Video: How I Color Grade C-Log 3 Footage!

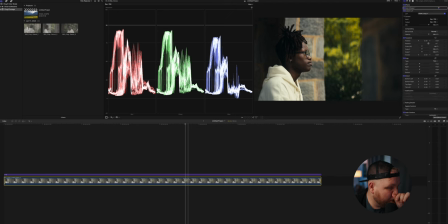[8:13]
And for this one, because Kodak's such a heavy look already, I'm gonna go back to Soft Cinema just to demonstrate, because I probably wouldn't use an adjustment layer with Kodak just because of the heavy-handed nature of the LUT itself.
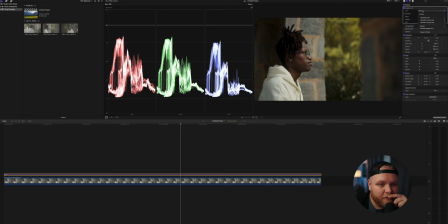[8:26]
So let's just go back to Soft Cinema, right? And then for your adjustment layer, your finishing LUTs, what I would do is maybe like, let's just try, see what Blues does.
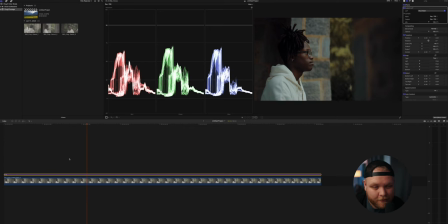[8:34]
So Blues, I call this one Blues Baby, right? With an exclamation point. Blues Baby, you know what I'm saying? But what you do here is like, you can see this is a full intensity of this finishing LUT. So you can play with like the mix of it here and go about, you know, this is 100%.
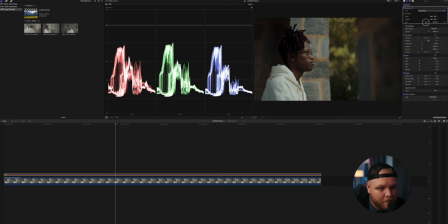[8:52]
I would probably go probably like 70%, right? For this particular look. And then that's on. I mean, that's off, on, off, on. So you just kind of cools the whole image up. And what's cool about these LUTs is, to me, when you have a full edit and, you know,
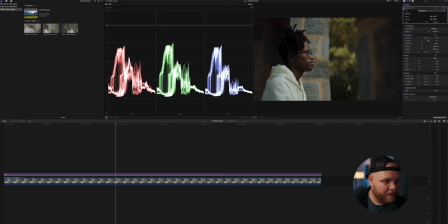[9:09]
you may have been in different environments, like I'll pull up some different clips here in a minute. Those allow you to glue everything together and stuff just kind of feels cohesive at that point. And that's why I like these finishing grades on an adjustment layer that affect every clip. And that way it just kind of glues things together. So it's kind of a nice way to do that. You could also go with Crispy.
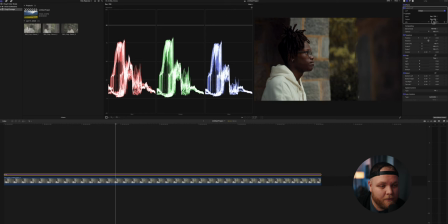[9:28]
Crispy, again, is more of a natural look. But what this is going to do, add a little bit of contrast, add some magenta. You can see there it kind of takes some of the green out. So if you wanted more of like a punchier image, that's a way to do that.
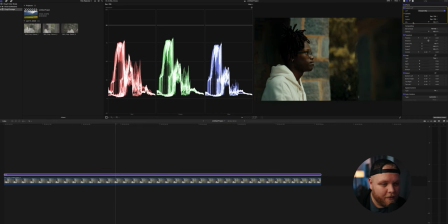[9:41]
You could also go with, let's see, finishing LUTs. We'll go Orange and Bay. This is like a Michael Bay rip. because he's an Argentine man. This one's kind of heavy-handed too, but this is your classic blue teal kind of look. It obviously crushes the blacks a little bit here.
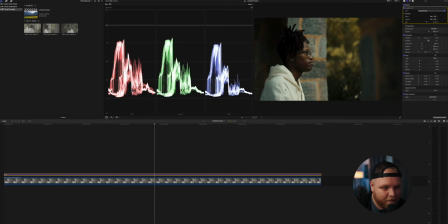[9:55]
Not a huge fan of that, so what I would probably do would be back that up just about like that. And then there you go. You get your look. And again, this is, I kind of like this, honestly, on this particular shot.
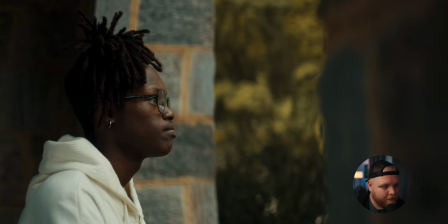[10:06]
It looks good with the orange kind of mortar in between these stones here and the greens.
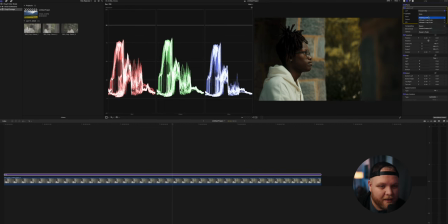[10:11]
It makes it look nice. And then the last one I have is warm browns. And basically this one is kind of as advertised. This is the finishing LUT that I used on the recent woodworking film I made. That was baked on top of everything there. I think it looks great.
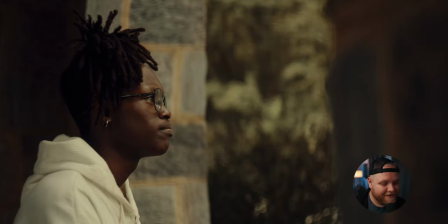[10:30]
It really did exactly what I needed to do for that film.
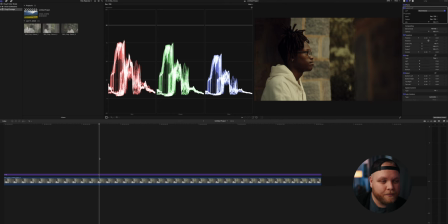[10:33]
And this is, I also used this finishing LUT on the film Just Go, that's on the YouTube channel, that I actually made with Nemo here. This is my friend Nemo, by the way. Shout out Nemo for always being in my videos and letting me use him as a guinea pig. He's the best. He's dope. Love this dude. But made that with him, and we used this finishing LUT as well.
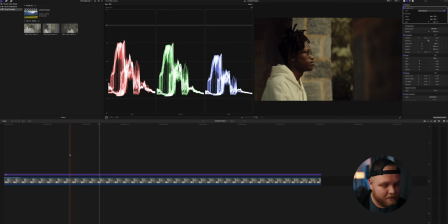[10:51]
And you guys, like, a lot of you mentioned that on the warm it up.
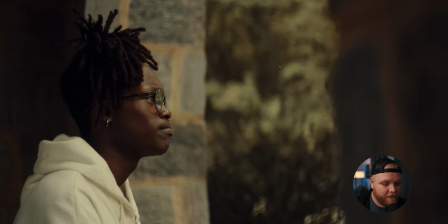[10:53]
So it's just a cool look, and it does really, I like what it does with the greens. If you kind of want to mute your greens a little bit, have them more subtle, more earthy looking,
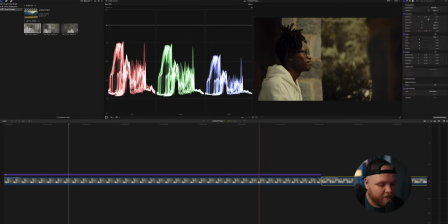[11:00]
it's a great look. You know, if you had multiple clips in here, like, let's just say here, we'll drag these other two from the same session in, select these two clips, and then paste attributes, which is Shift Command V,
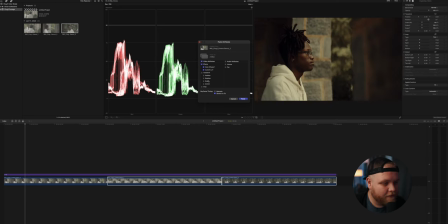[11:09]
by the way, if you don't know. It's a great way to quickly do stuff. And then you could choose what attributes you wanted to paste. If I just pasted the adjustments we already made on all these clips, right, and see how well they're matched in terms of how I expose in the moment.
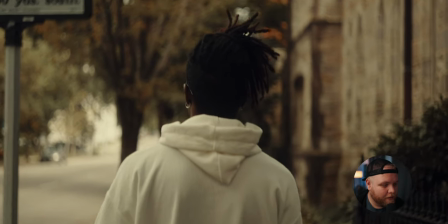[11:21]
I could have missed exposure, right? This one looks pretty good. But then this one, I can tell it's gonna be dark, this last one.
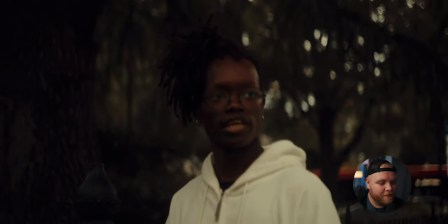[11:28]
Yeah, see, this one I just underexposed a little bit.
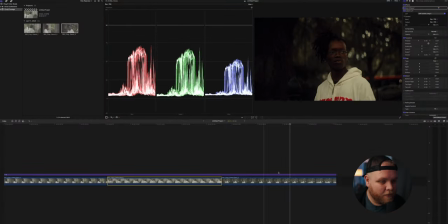[11:30]
So these are where those case-by-case adjustments come in, and you want to make sure that you can kind of adjust these looks. So what we'll do is we'll come here and pick a good frame that we like.
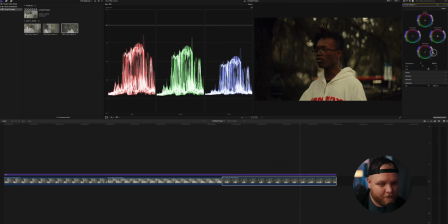[11:42]
And then, so for this one, I might not crush the midtones as much, and I may boost the highlights a bit,
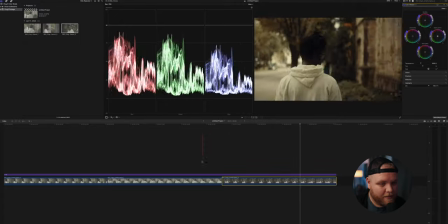[11:48]
then maybe bring the midtones back down just a little bit. And then now it kind of matches exposure levels from everything.
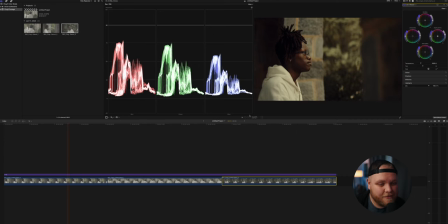[11:55]
So you just got to kind of watch your stuff. That's why I said these are not just drag and drop LUTs that you just drop on.
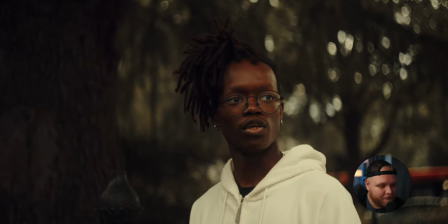[12:00]
They get you really close, as you can see. And then the cool thing about this, and these are just test clips, so they're a little out of focus, but the cool thing about this is now,
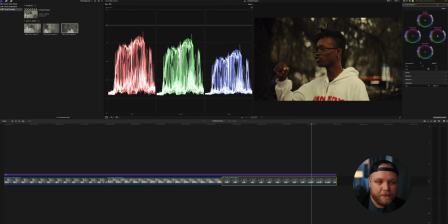[12:08]
if you really wanted to, you could come in with something like Dehancer, right, and do some film emulation on top of all of this and put that on your adjustment layers.
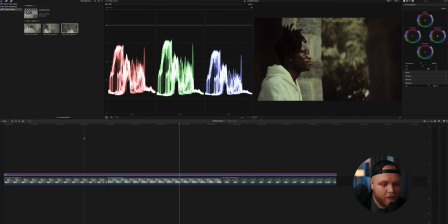[12:16]
And so now is where you could do some film emulation. So I drug it on. This is like the default setting. It's a bit much, as you can see.